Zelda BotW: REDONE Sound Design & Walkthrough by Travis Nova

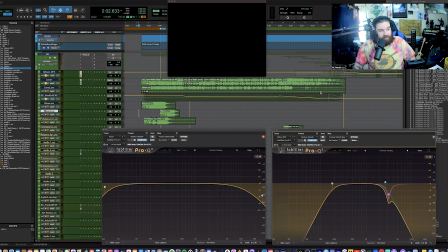I'd like to start off by talking about the atmosphere in terms of perspective for the viewer and the player and what's going on screen. So, in the beginning, we start off in a cave,
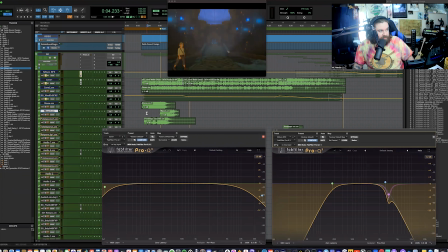and there are a couple different atmospheric sounds here between the cave wind and the water drips in the background. As that progresses and we go behind Link and a voiceover starts,
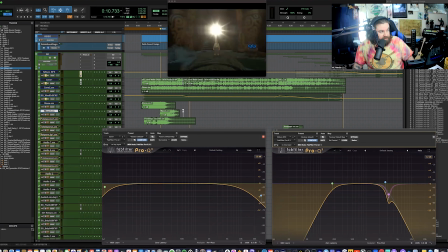I use the volume trim tool to cut down on those atmosphere sounds of the cave to give prominence to the voiceover here.
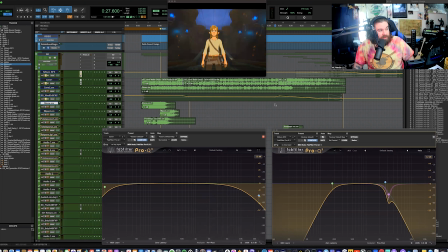And I keep that going until the camera shifts back into player mode. As Link runs up the stairs and out into Hyrule, I use FabFilter on the cave sounds and as well on
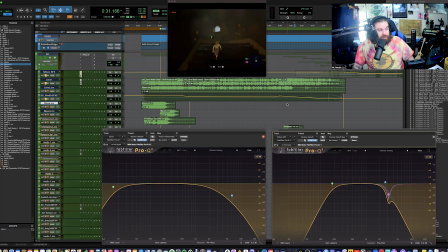the nature sound effects that I have blending in to use a high pass and a low pass filter on both of those in opposite directions. One to muffle out the cave sounds as he moves further away, and one to widen out to full frequency with the nature sounds as it fades in here on this top track.
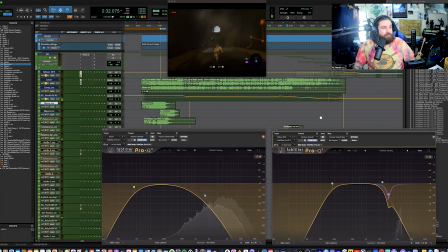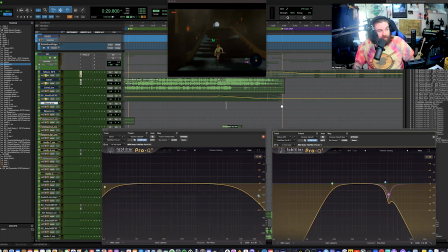As it hits full frequency, I cut with the volume trim tool again as the music plays,
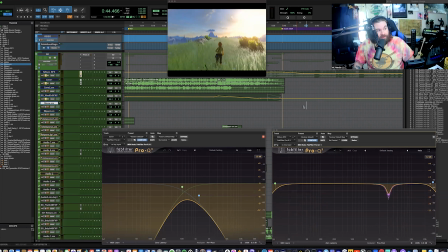as we're giving focus and prominence to the music during this cinematic moment in the intro of the game.
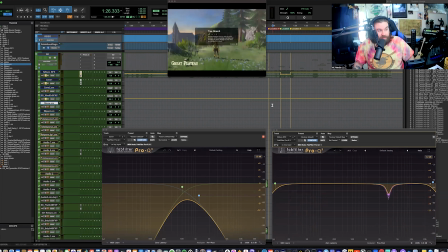Another place where I cut the volume is when the player enters the pause menu to again shift the focus to the actions on screen.
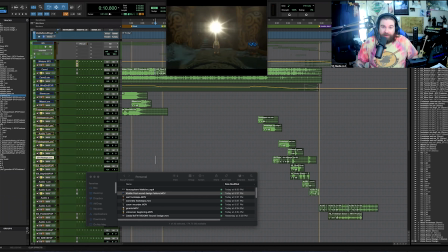For this project, I didn't want to rely fully on my sound library, but I actually wanted to do some Foley. So, using my Zoom recorder, I went into my garage and recorded myself walking around in some
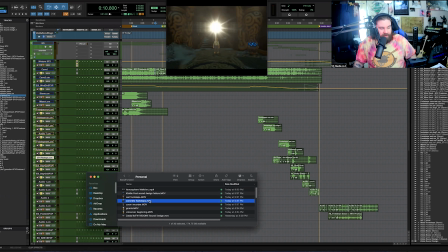boots to get that echoey kind of reverb as a good starter place here. And then, as we know that Link runs up the stairs and walks into some puddles, I went into my backyard and filled up my dog's kiddie pool.
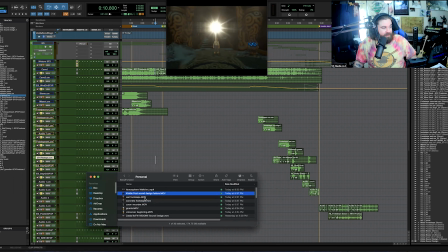But the plasticky sound was not ideal, so I needed to actually use my hose on the gravel in our backyard, which ended up being perfect.
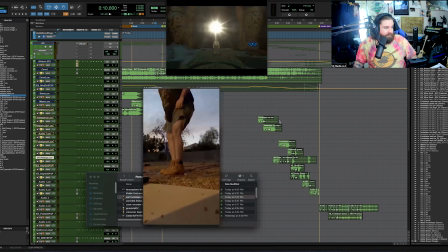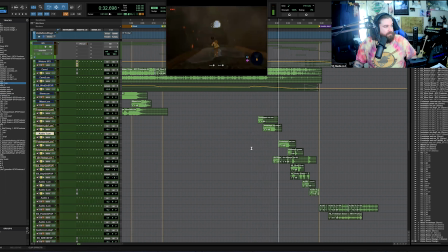I treated each of the sounds with a different EQ. I pitch shift some up to give more of a kind of a twang or a high pitch,
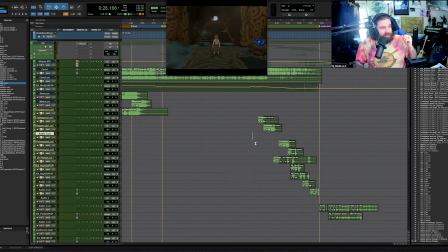more frequency of his footsteps to show that he's more light on his feet, and then used revibe as my reverb to really dial down the size of this echoey kind of tunnel that he's running through.
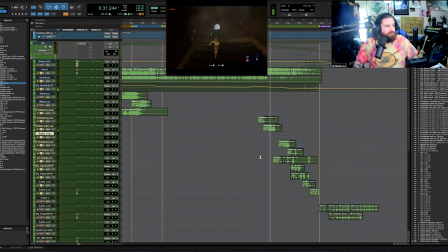And unfortunately, living in Vegas, there's not much access to grass, so I did have to go into my sound library for the grassy footsteps.
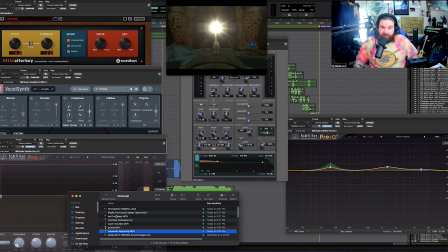I also wanted to showcase a little bit of voice acting in this project.
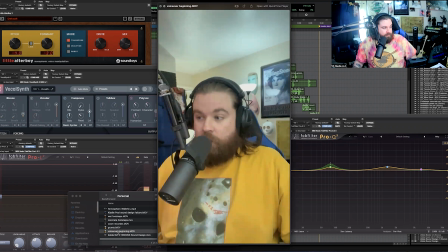So, for the voiceover here in the beginning, Link, you are the light, our light.